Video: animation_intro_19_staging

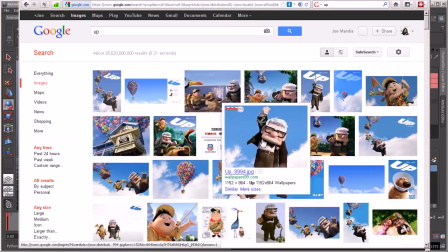1482s
God only knows what we're gonna get here. An old guy. But it's not just straight up and down, right?
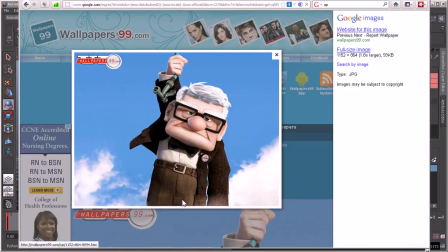your natural tendency may have his body be perfectly straight, but they got it, at a little bit of an angle here, which is really good. The head's tilted, arms dragging down to the side.
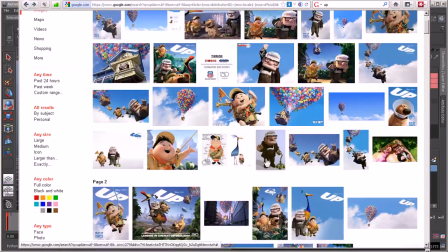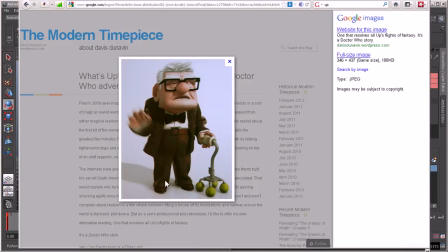1514s
Here's another one. Legs are a little bit apart. The toes, the feet aren't perfectly. I see this a lot in student work. You always have the feet perfectly parallel. You always want to either tilt the toes out a little bit, tilt them in just to give it some, some interest. The shoulders are up, head's kind of jutting out a little bit.
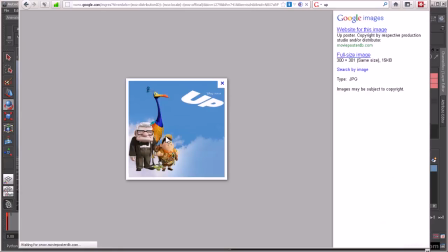1538s
And again, another subtle poses. The feet are apart.
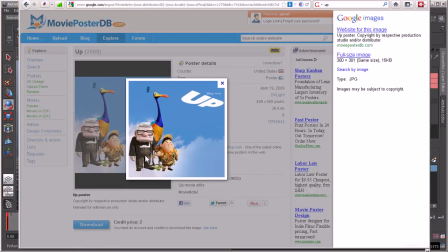1544s
One foot's facing camera, the other one's out to the side. His body's twisted just subtly. This hand's out here, the other hand's down. The head isn't perfectly straight on. It has a slight tilt. If you drew a line through it, you can see it's tilted just a little bit.
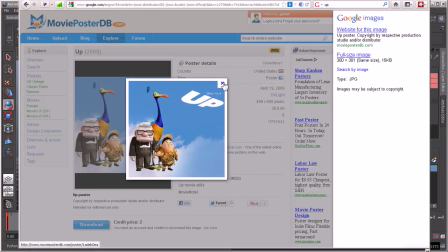1564s
And for the kid, it's a little bit small.
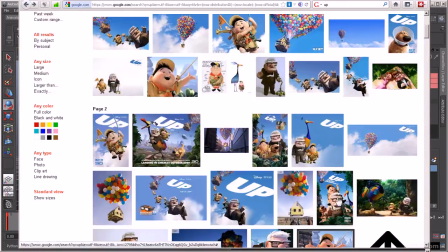1569s
Let's see if find some others that are a little bit bigger.
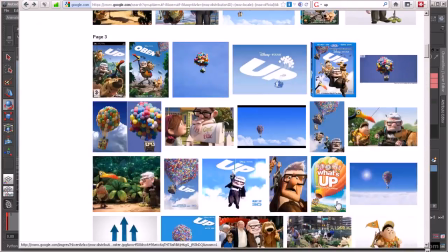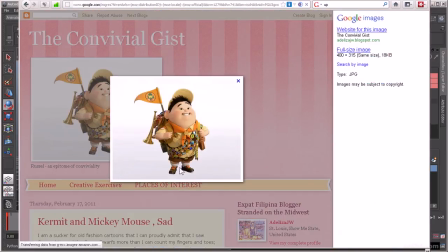1582s
Okay, here's one. Russell, again, the toes are out, the legs are apart,
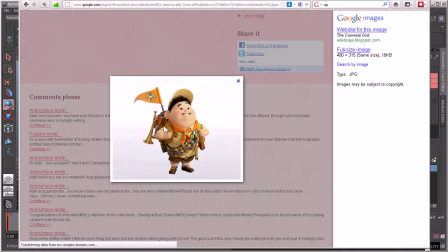1591s
the chest is out a little bit, arms are out. Anything that you can do to find, look at the stuff helps
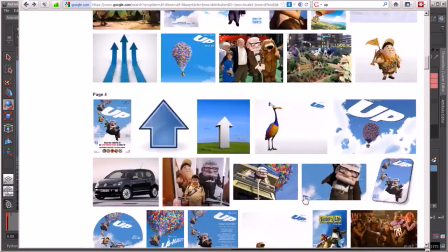1604s
to increase your knowledge of what strong poses are. And again, it could be 2D stuff.
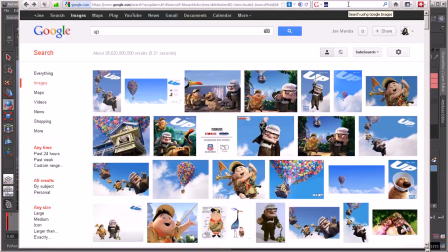1611s
Let's see. Preston Blair.
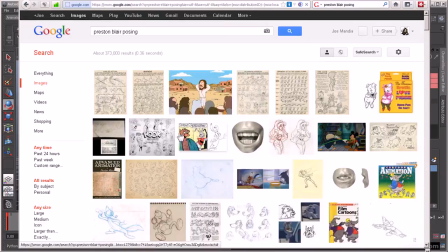1617s
All right. So you can see
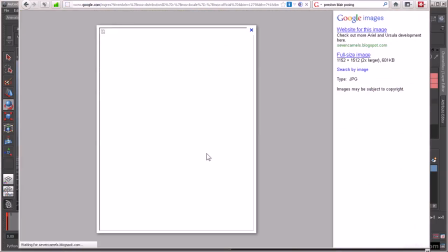1624s
in this,
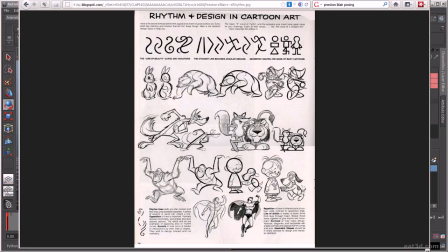1628s
see full size. See the line of action in this character, how strongly that reads. You've got, these poses are designed. They're not just drawn haphazardly, but they're really thought about with elements of design and balance.
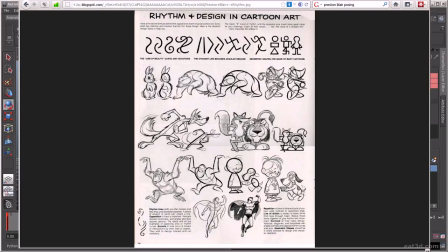1647s
You've got this arm, flowing kind of into this arm, the tail's coming out and then back up the head. So the whole thing is very well balanced, very well composed, and adds a lot more interest to
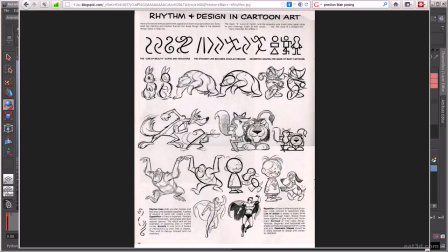1663s
your poses. So that about wraps it up, and let's move on.